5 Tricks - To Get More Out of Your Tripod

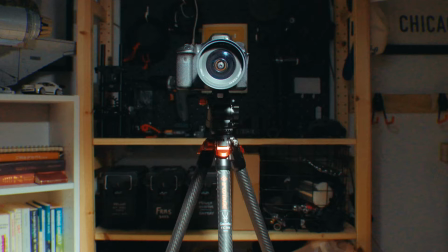0:00 Have you ever wondered when a tripod is more than just a tripod?
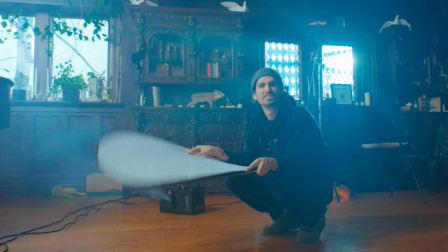0:04 The last two years, I have been on a few different kinds of film sets, from music videos, documentaries, and recently, a feature film.
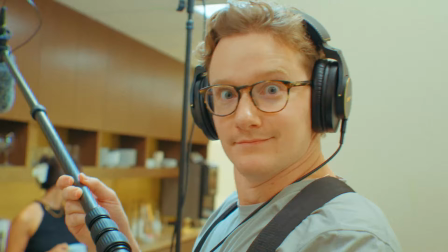0:11 And my favorite part is being a grip.
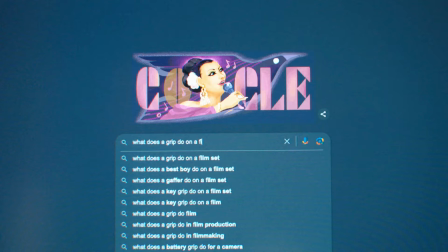In a quick summary, basically, grips help get the exact kind of setups for specific shots that a cinematographer or director might want to do. This is one of my favorite parts of filmmaking, And it's something I like to call jerry-rigging. So today, we're going to talk about five different ways that you can get the most out of your tripod,
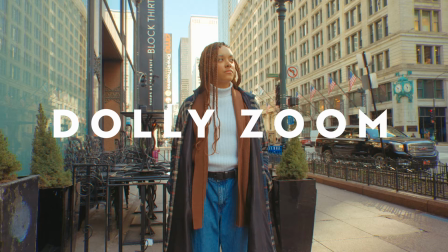0:44 especially when you're a filmmaker on a budget. The dolly zoom.
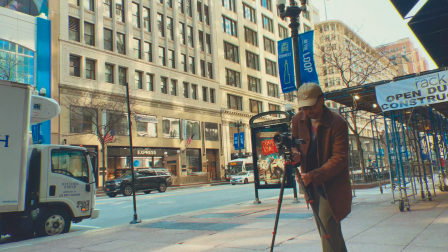0:50 This is one of my favorites. You extend two of the legs to act as that stabilization, and then you have the closed third leg kind of as an extra handle,
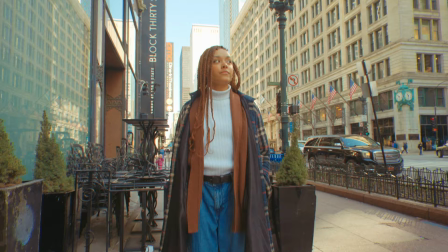0:58 then you use the fluid head handle as the tilt. It really makes this shot more unique, more interesting, with such a simple sound.
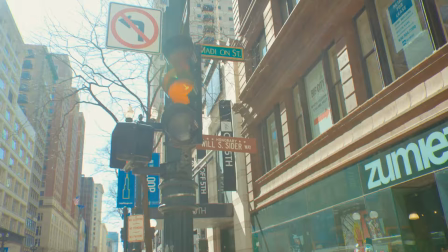1:07 The shoulder rig. This one really comes in handy, especially when I need to get a little bit more stable shot than just holding the camera.
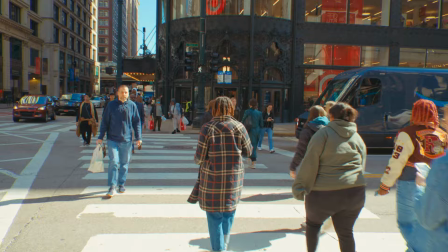1:16 I'm still able to have that mobility and action shot,
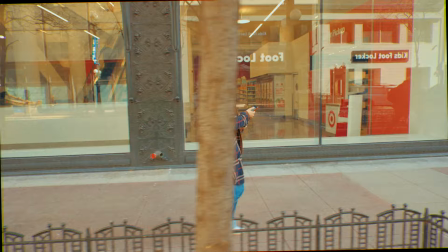1:20 kind of getting the flow of the scene, while still having that cinematic handheld look.
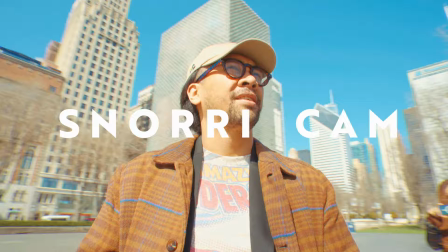1:25 When it comes to following the character, it really helps keep the camera even more stabilized. Now this is the fun one, the SnorriCam effect.
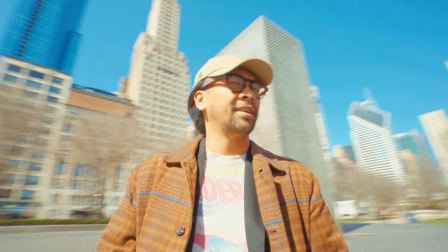1:33 This is one of my favorite kinds of filming setups where the camera is more attached to the character.
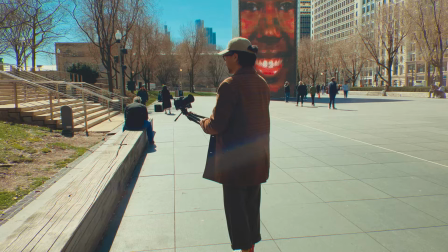1:40 And that usually gives the feeling of disorientation, though it will look weird, trust me.
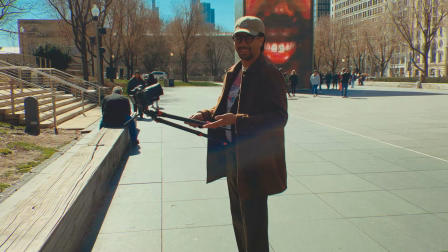1:48 I have two of the legs going through my belt loops on the pants and then one to kind of keep it upright.
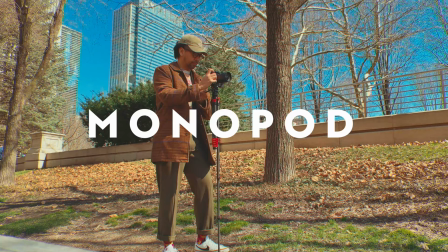1:57 One that really all Tripods can do that I've honestly never thought of doing is you can use it as a monopod.
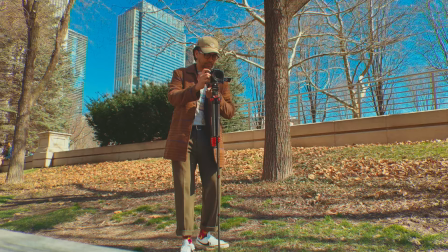2:05 You just extend one of the legs, hence mono one. And with that, you can still get those dolly zooms, but really nice pans as well.
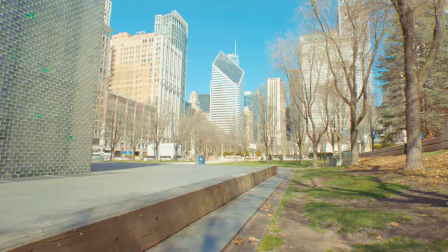2:13 It's a little bit more mobile and nimble. Also with this, you're able to still zoom in and out or even pull focus if you need to.
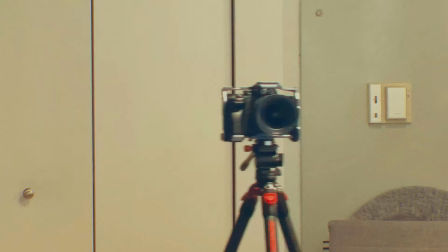2:22 Last but not least, using your camera tripod as a slider. I bet you're wondering of the magic of this shot.
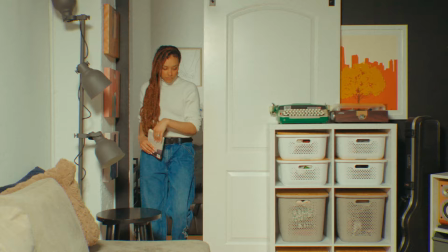2:29 But this is actually how it looks. It's a lot better than I was expecting and this is something I actually want to start using a lot more.
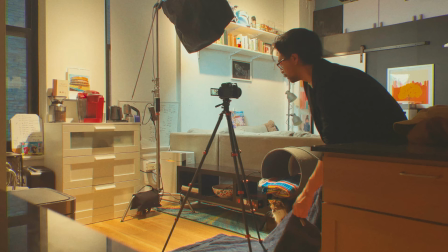2:36 So with hardwood floors I just used a towel to pull across the floor and it worked really well. So for the first part of this video we talked a lot about varieties of shots when it comes to a lot of camera movement. And though camera movement plays a huge role in invoking emotion and driving the narrative,
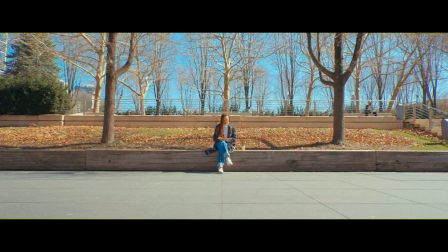2:56 There's something that we can overlook, and that's the static shots.
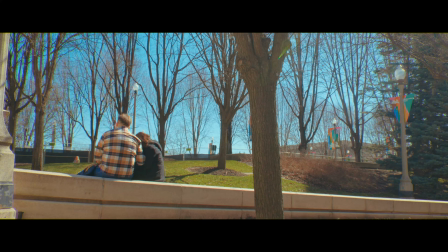3:02 Static shots, I feel, is where real artistry is able to come into play.
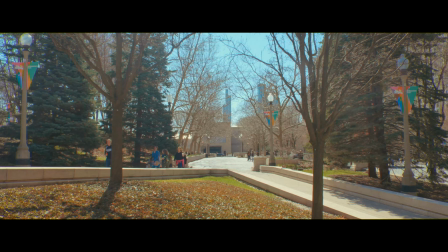3:08 It's where you allow the characters' actions and expressions, or the surrounding environment that they're in, the atmosphere,
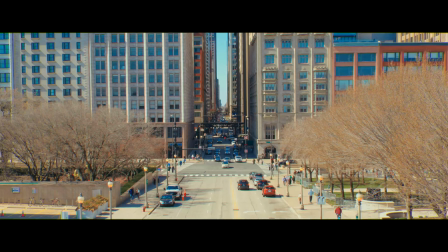3:15 in combination with really good music selection,
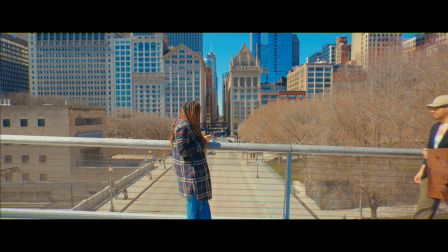3:21 heightens that relatability of oh yeah that's real life.
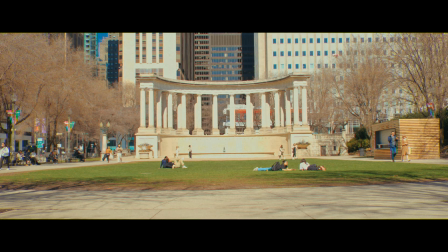3:29 Sometimes that break in action that moment of pause reflection
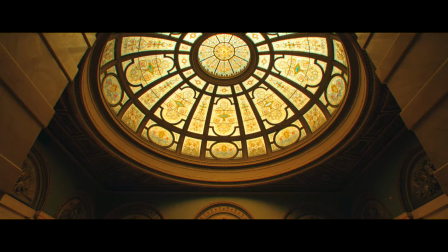3:39 and recollection is super integral in your storytelling. And speaking of slowing down a couple videos ago my video of the art of slowing down I had made a Cinematic intro sequence in the beginning.